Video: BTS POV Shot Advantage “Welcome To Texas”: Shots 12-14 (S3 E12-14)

Today, I'll show you how I used camera angles to hide a lot of problems. And we're going to be looking at 3 blank storyboards.
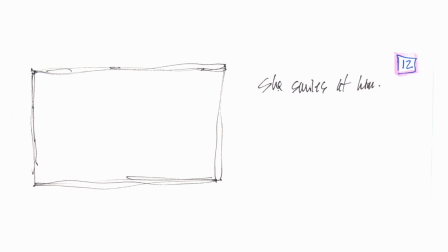I just made notes because I didn't know at this time how I was going to work these shots out. And I'll explain that when we jump into the Blender file. So I just made some notes. Shot 12, she smiles at him. Shot 13, he winks. Shot 14, she blushes and then returns to studying.
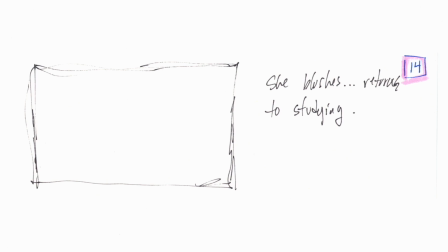All right, let's take a look at the shots. So I'm going to play this a couple of times.
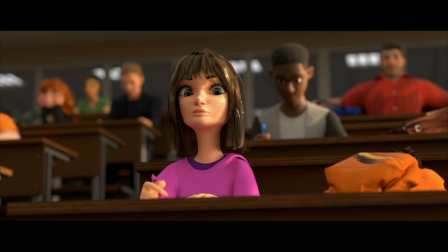Let's start by paying attention to the main characters. So she's looking at him and she's going to smile and then she's going to get embarrassed and go back to studying.
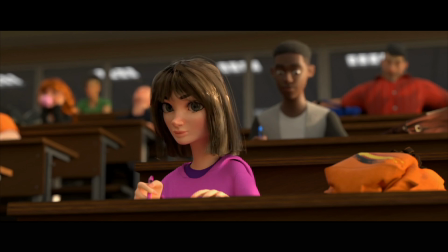And she actually waves at him, which ups the stakes a little bit. I'm going to jog through this.
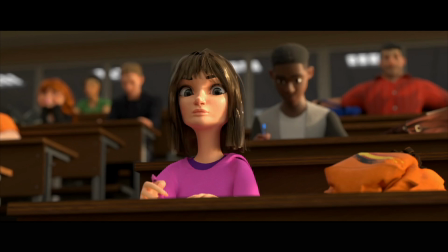So here you can see the sun hitting the side of her face. That is with the flag. Before that, her hair was just really blown out and looked terrible. I'm using depth of field to make everybody out of focus in the background. And let's just jog through this. She blinks, she looks at him, she smiles.
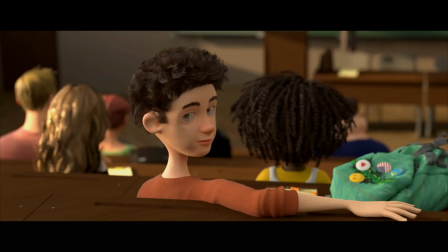And then he looks at her, winks, little smile there. Again, on his shot, we also have depth of field to isolate him from all the other characters. The sun, for whatever reason, was not hitting him so bad, so I did not put a flag over to the side of him.
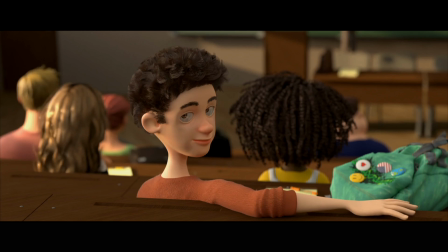I think he actually had a wall off to his left. There's a bunch of windows, and I'll show you that in the Blender file.
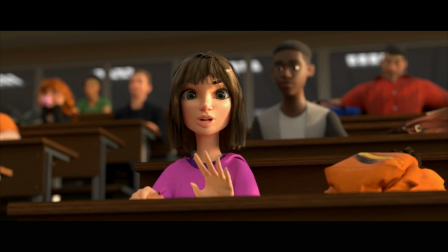Back to her. She kind of waves and then feels embarrassed and looks back.
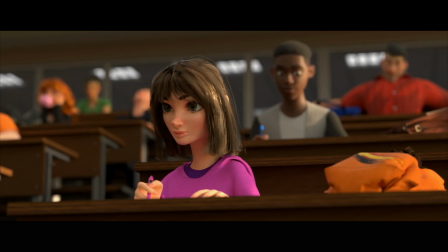One last time. There she goes. And then back to studying. All right, now let's take a look at the background characters.
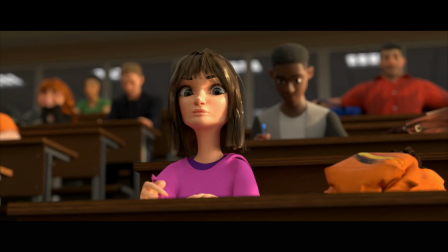So as I mentioned before, everybody was out of focus. The redhead in the back left, that is the same character as our main girl. I just left her hair long, turned it red, and you will see her blow a bubble.
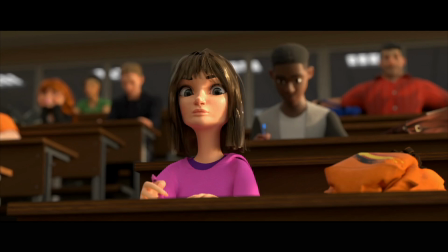The guy sitting next to her looks like he's bored in class and starts to slouch. The 2 guys on the right are sort of paying attention. The guy right behind her with the blue pin is animated fairly well, but I did not use reference for him, which was a mistake.
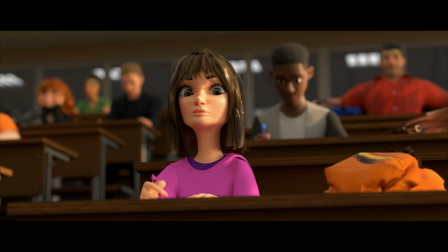I didn't do reference for the background characters. I did do reference for the main characters, which was a mistake. I should have done reference for everybody, but let's take a look. So you can see him bored in the back left, bubble starting.
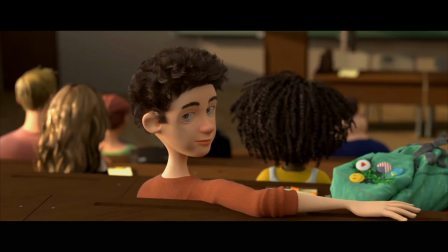He looks a little robotic over her right. These people behind him move a little bit,
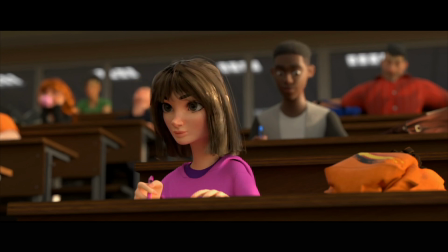and you can just see everybody behind her is a bit robotic, and everybody in front of him, we don't see them much.
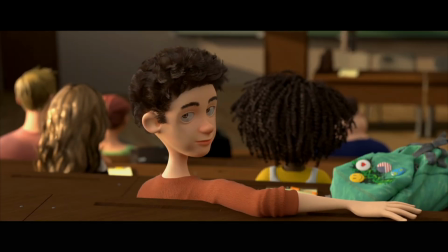He's a quicker shot with the wink, but let's take a look at that one last time, concentrating on the background characters.
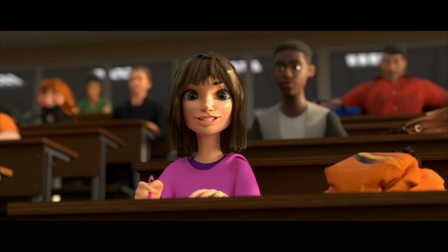So a little robotic of the guy right behind her. The other guy's sleeping way in the back. These characters just move a little bit.
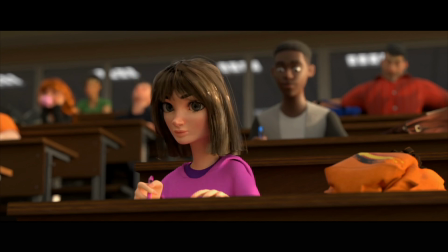And in the background, you can see the guy slouch and the bubble being blown. All right, let's go into the Blender file.
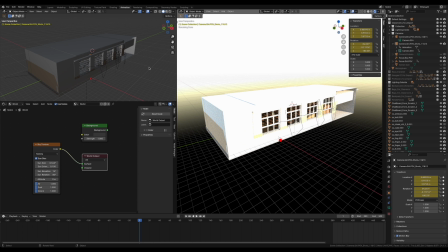So I'm going to start here outside the classroom. If you look over here, I have 3 area lights that I thought were going to be the best way to light this classroom.
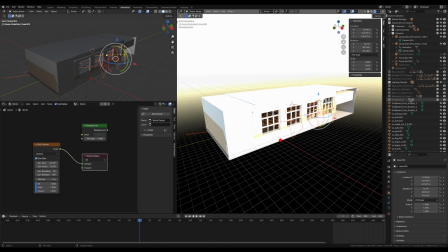It did not work out that way. So I did not actually have them rendered over here. I actually had them turned off and not a part of this file at all.
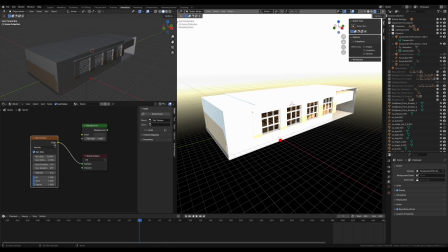I wound up using the sky texture for my world, and that worked really well to give it the feeling that it was morning in this classroom. I love the sky texture, recommend it highly. Let's fly here into our room if we can.
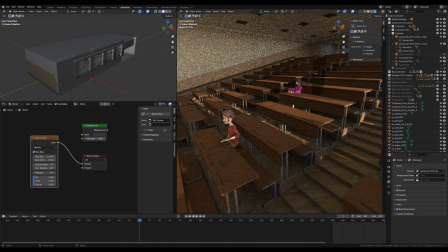So looking here at the girl and the boy, here is the flag I used to flag off the girl's face because it was getting hit too much. It looks like I might have even messed with the opacity to make it a little bit see-through to give her some more light.
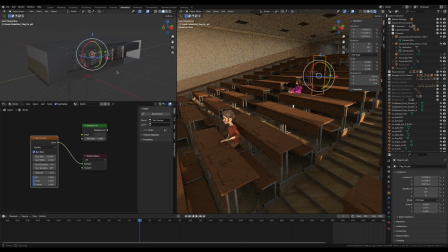But the boy, I didn't have anything down here because for some reason, if you come over here,
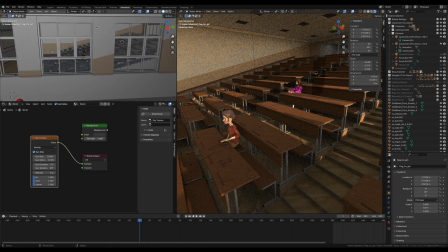I believe this wall right here was shielding the boy from getting blasted with light because of where I positioned the sun outside the classroom.
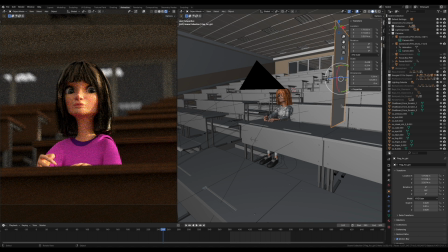All right, let's go look at the girl character. So I'm going to start with the flag here. It's shielding her from a bunch of bright sunlight. As you can see over here, I'm in my render mode. You might be able to hear my computer churning away.
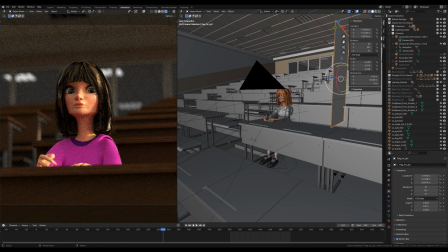It's struggling to keep up to render all this in real time. So this is going to be quick, and then we'll just go back to our viewport shading. So here's the flag over here. Let's get this out of the way, and I'm going just to hide it.
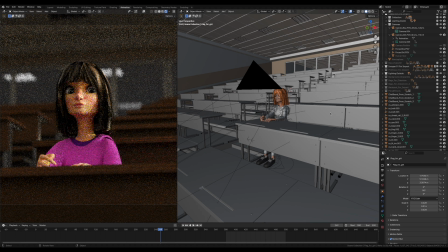And so it's gone now, and you're going to see as my computer catches up, she's getting a lot more light smacking her in the face. So there's the front of her face getting smacked with a bunch of light, and let's go back to see what it looks like with the flag. So as you can see, she's still getting a lot of light in the face, so it still looks like it's morning,
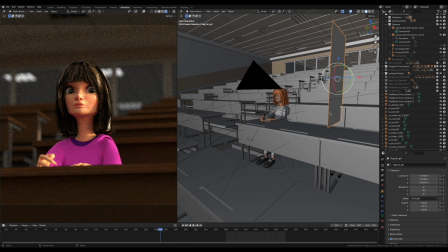but it's not as egregious and blowing out the entire left side of her face. All right, let's get out of this mode and look at everything else.
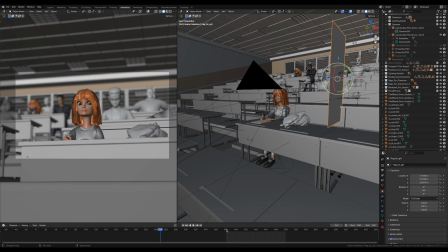Okay, so I've turned on all the characters, and this is going to show, I'm just going to show you the point of view of the boy looking at the girl, and we're going to scroll along here. There's a lot of animation going on, so my computer lags a whole lot. So this is where she smiles.
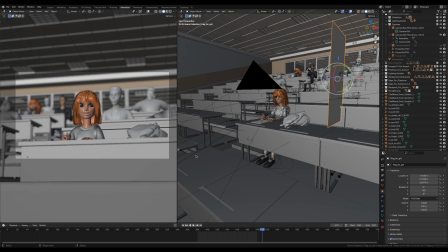So this is that little section where she smiles. Now, you can see all my background characters there out of focus still.
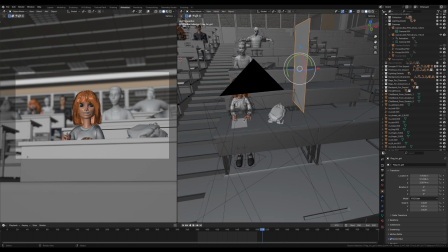I'm going to come over here.
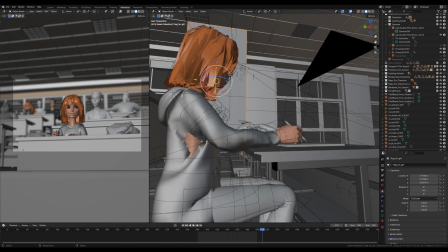Now, as we look over here, again, her sweatshirt did not work very well when I added it to her.
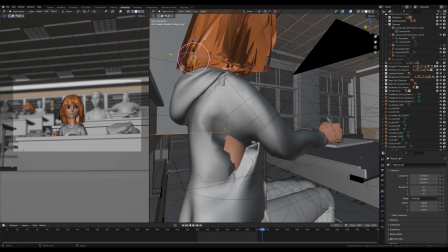This is one of many items of clothing I added, and it's tearing and pulling, and I couldn't fix it.
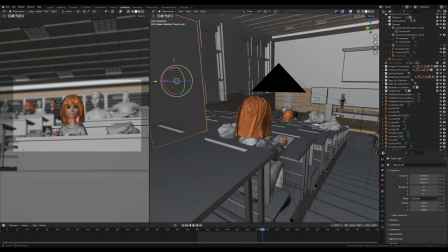That's one of the reasons I decided to not do sort of over-the-shoulder shots like this.
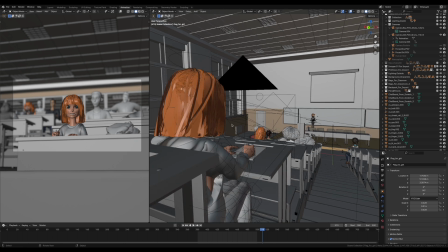I could have put the camera in this sort of position, done an over-the-shoulder. I felt, number one, I felt it was more intimate to not be over the shoulder and have it be more their point of view.
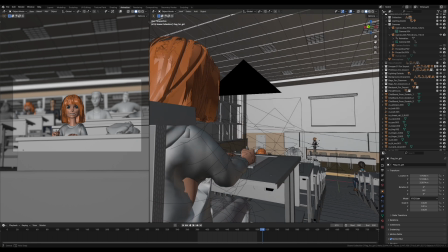And then also I was running into a lot of problems. So the way I wanted to handle it actually worked out better than doing over-the-shoulder shots.
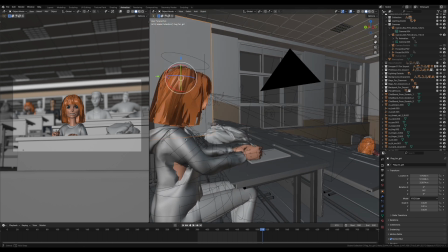So you can see her sweatshirt is just abysmal there, but you can't tell from the angle of the camera.
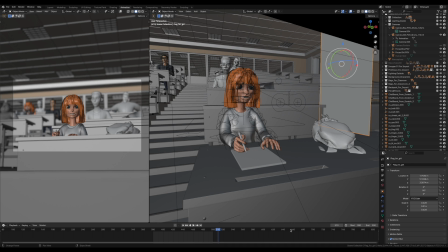Now let's jump along here. She's looking. We're going to see her wave. I think when she waves, it's even more abysmal. Yeah, when her hand's coming up.
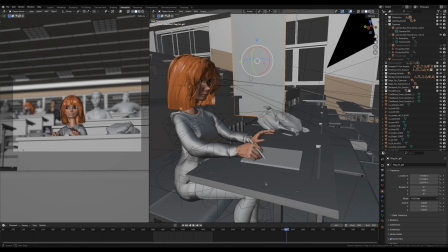Yeah, it's still just, it's not good, the back.
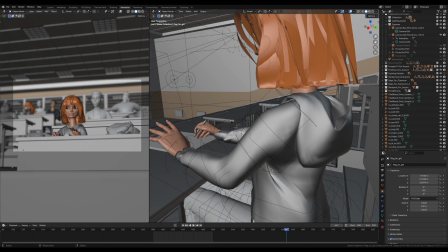Even over here, you can see like the sweatshirt, something's grabbing the sweatshirt and dragging it in from her,
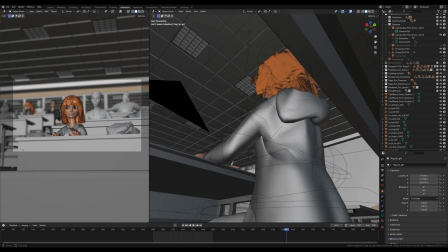you can see that doesn't make any sense there, from her rig when I attached it.
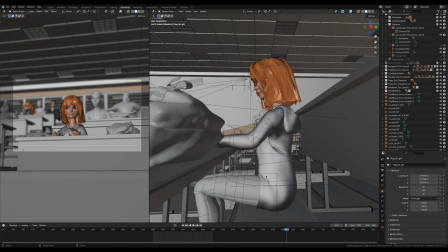You can also see down here, it looks terrible.
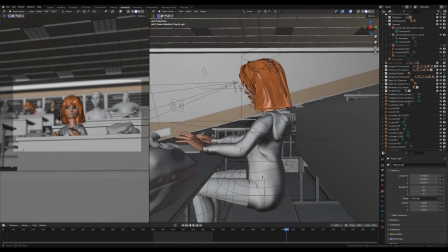So that's why I picked some of the angles I picked and why I did all that, because this just was not working out.
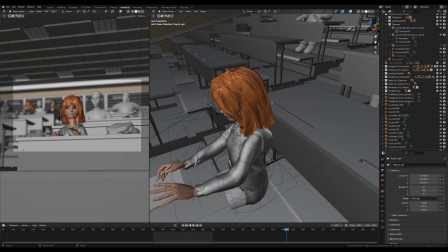And when we come around here, you can see even her sweatshirt doesn't look great here.
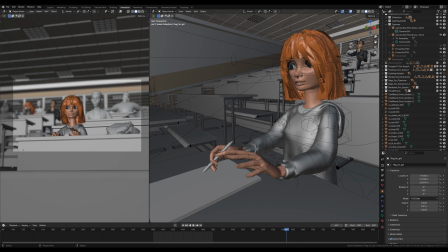I did parent the pin to her hand, so when she moves around, you can see her hand move.
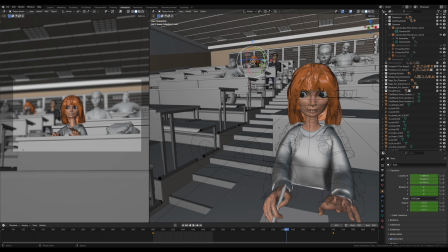And then, as I mentioned, let's go back up here and watch this girl blow a bubble because she's bored in class.
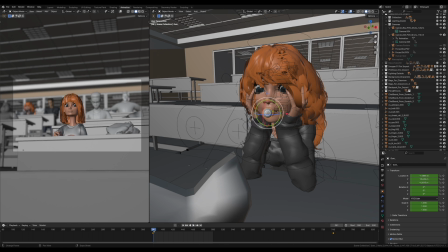And you can see the bubble here. The bubble gum, it's one big starts small and gets big. It's just 2 keyframes, but it works for both shots. So the gum is always getting bigger.
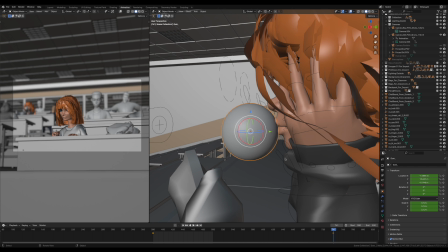And you can see I didn't make it actually come out of her mouth because you never actually see her mouth. It's just a pink ball in front of her mouth that grows. And because it's in the background over here, if you look, it just looks like bubble gum.